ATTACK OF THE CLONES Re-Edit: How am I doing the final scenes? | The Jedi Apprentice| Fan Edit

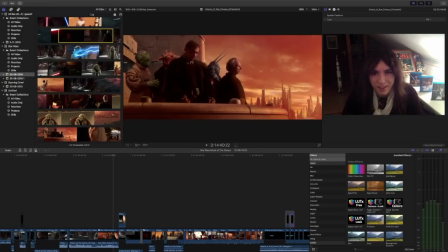297s
So, when I was watching this, my friends said when they first saw it, they thought,
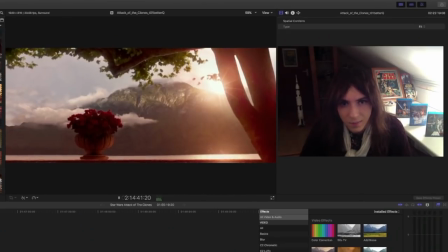302s
wow, what a great ending, except It's not the end. It keeps going.
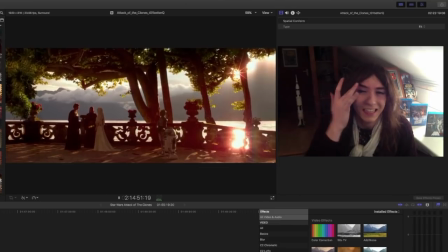312s
And at this point, I don't like this scene at all. I'm sorry, I hate it.
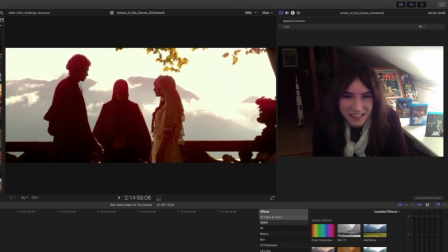318s
It's just so long.
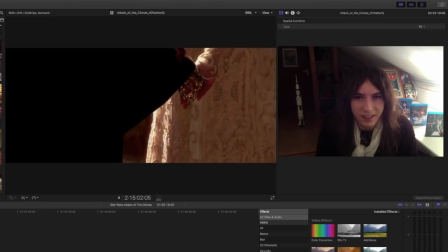324s
Oh my goodness, it is so long.
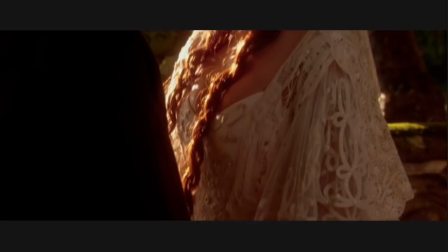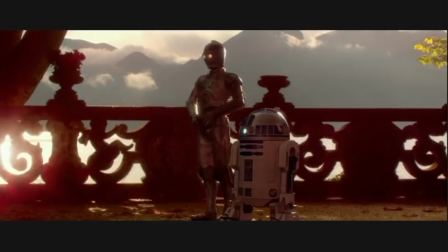337s
And they kiss so many times. Oh my goodness.
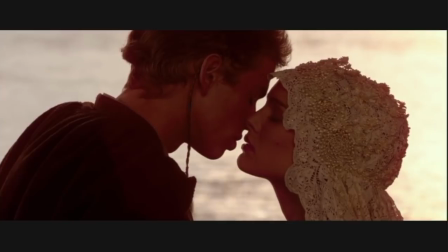348s
We get it, they're kissing, we get it.
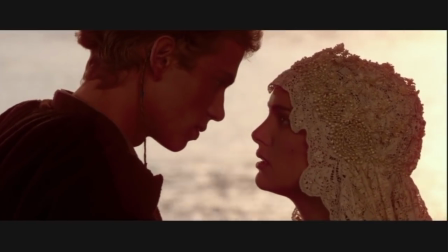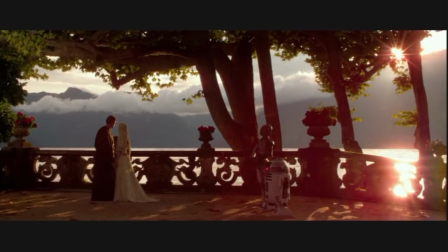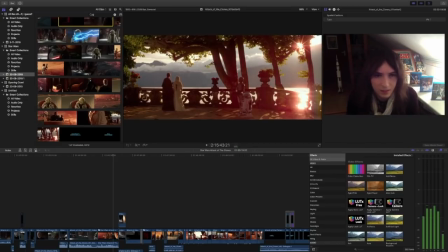And it's over, it's over. I'm sure when George Lucas wrote that, he was thinking it was this great note to end on and it is a happy note.
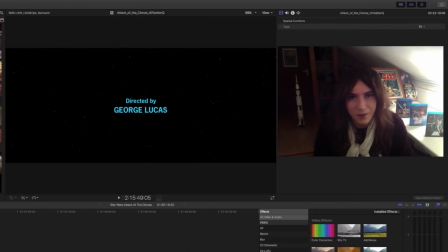379s
But in reality, it's just a bit slow. It's a slow ending, and it's such an important scene to happen right at the end. We really need to know and care about their marriage, and it's just right at the end. It feels like an epilogue.
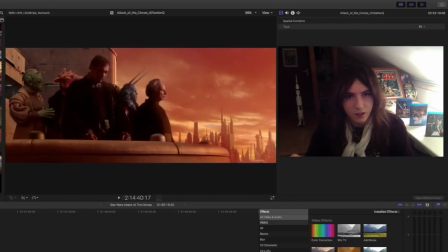393s
It feels like the film ends with this shot of Darth Sidious, and then this is like some kind of epilogue.
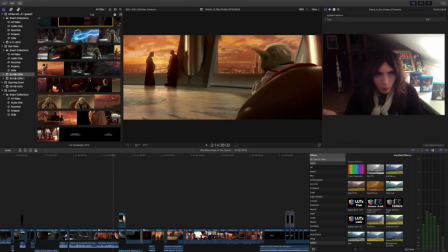402s
Like the scenes beforehand, they're all building up to like the war beginning, and then we have Yoda saying the Clone War has begun, and then we see the clones like preparing for battle, and then it ends,
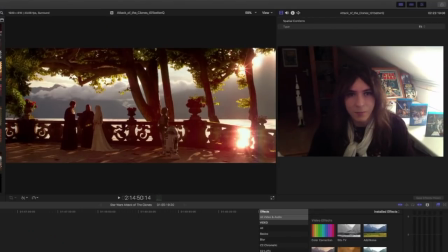415s
and then there's this. I don't understand why it was written to be in this order.
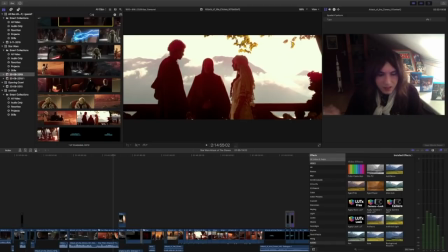420s
And I'm not going to cut it out because it is such a really important scene. So, without further ado, let's see what I've done.
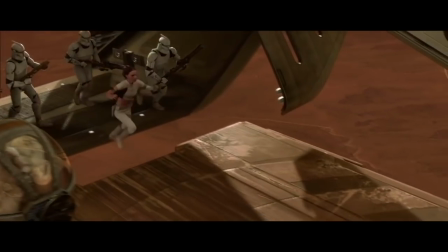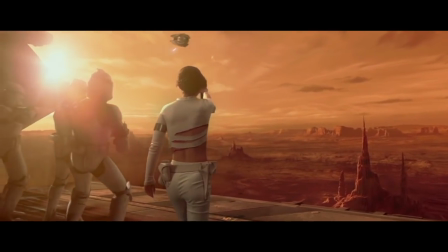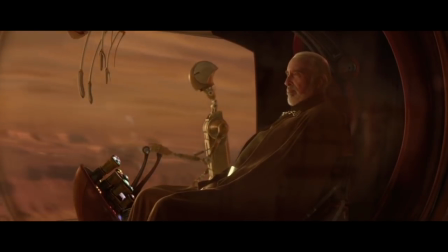440s Pull up 1 feet.
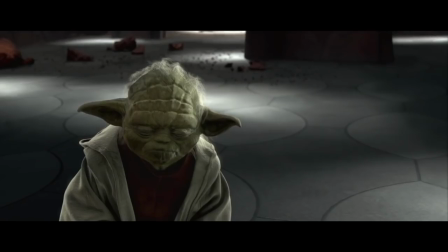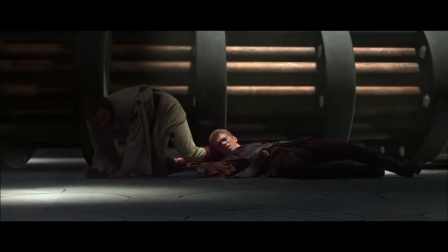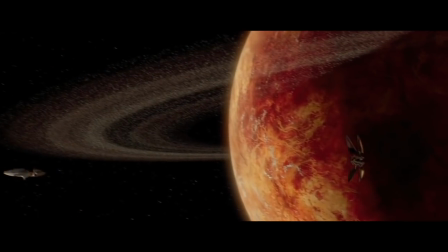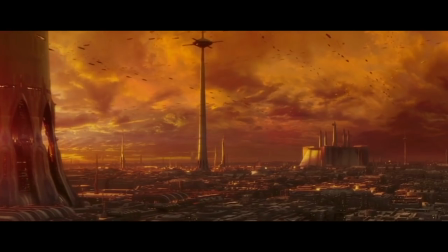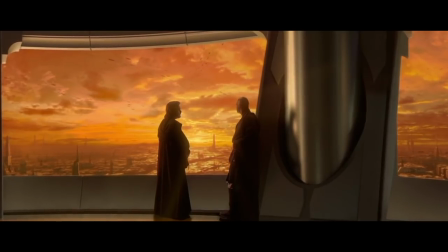481s Do you believe what Count Dooku said about Sidious controlling the Senate? It doesn't feel right.
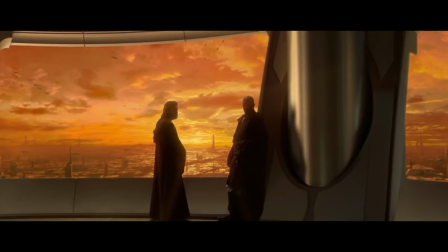487s Lies, deceit. Creating mistrust are his ways now.
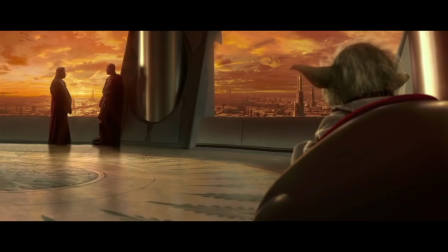493s Nevertheless, I feel we should keep a closer eye on the Senate. I agree.
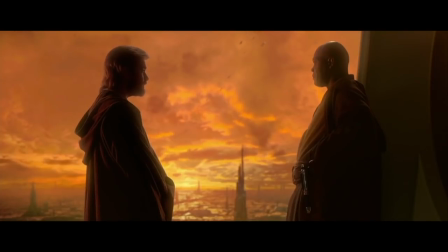501s Where is your apprentice? On his way to Naboo, escorting Senator Amidala home.